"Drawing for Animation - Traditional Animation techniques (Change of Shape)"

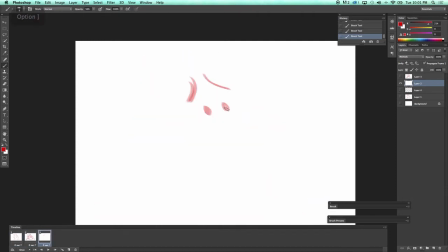Which will be of him.
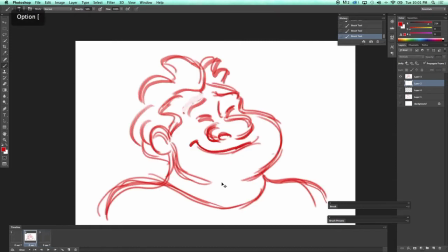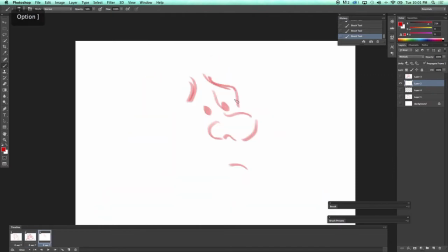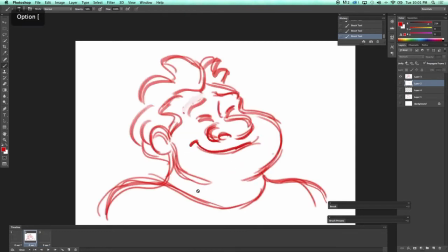A little bit sad.
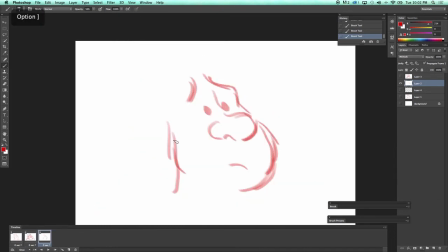So we're going to change, as you can see.
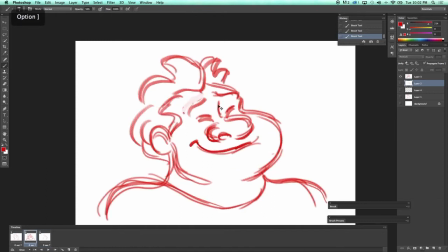And if you can
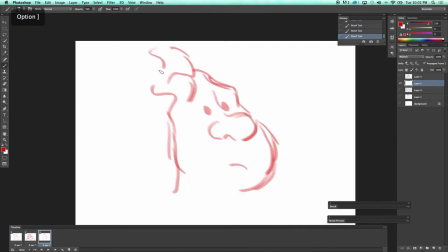find a way to get this into your CG animation, this is kind of what makes it really stand out a lot. Is your ability to kind of change the shapes, because it's so hard to do in computer animation because you're dealing with a puppet, but you definitely can do it, and it's
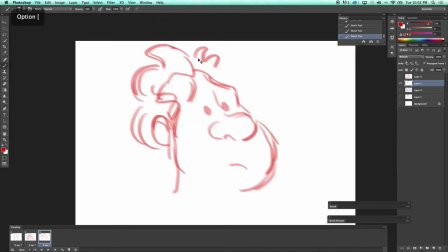how they do it at Disney. They really kind of modeled their CG animation after hand-drawn animation. That's why I really feel like the animation being done at Disney right now is just awesome for that reason. They really embrace the graphic nature of hand-drawn animation.
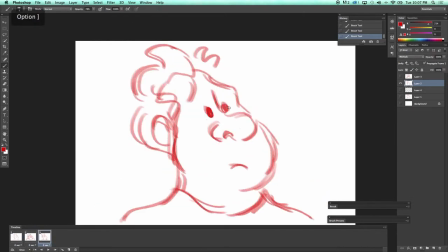And like I said, it's one of those things.
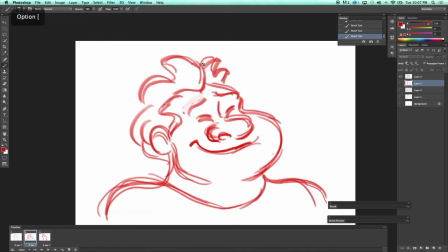If your animation for whatever reason isn't reading quite well,
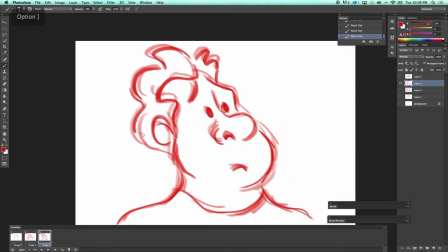then it's probably one of the things that you should look at is ask yourself, well, how can I get more change in the keyframes,
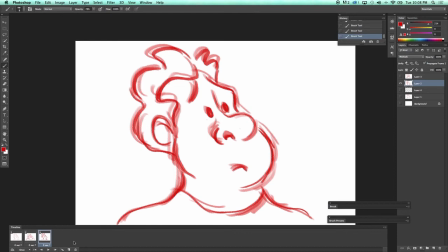key poses? Where can I fit that in to the equation to make the contrast more extreme?
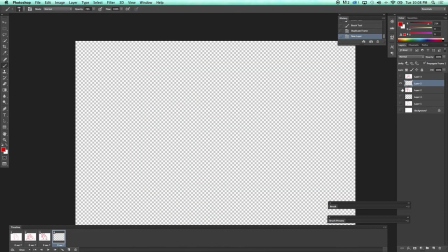And then with more contrast, you'll get
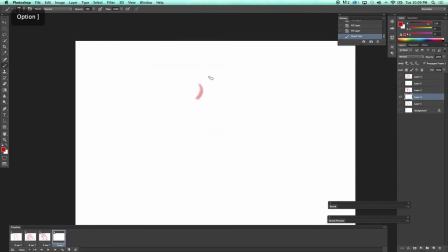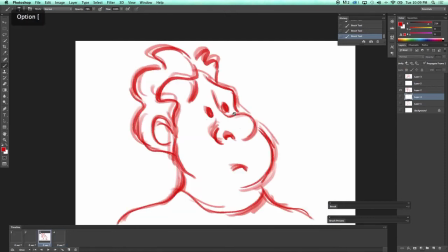you'll get clarity and entertainment.
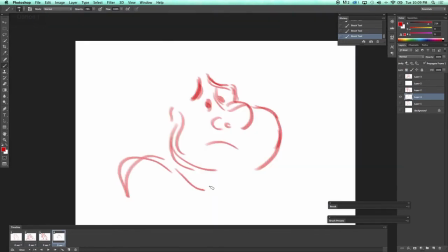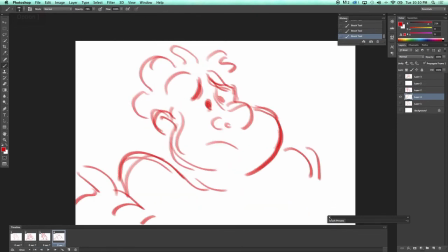It's pretty rough.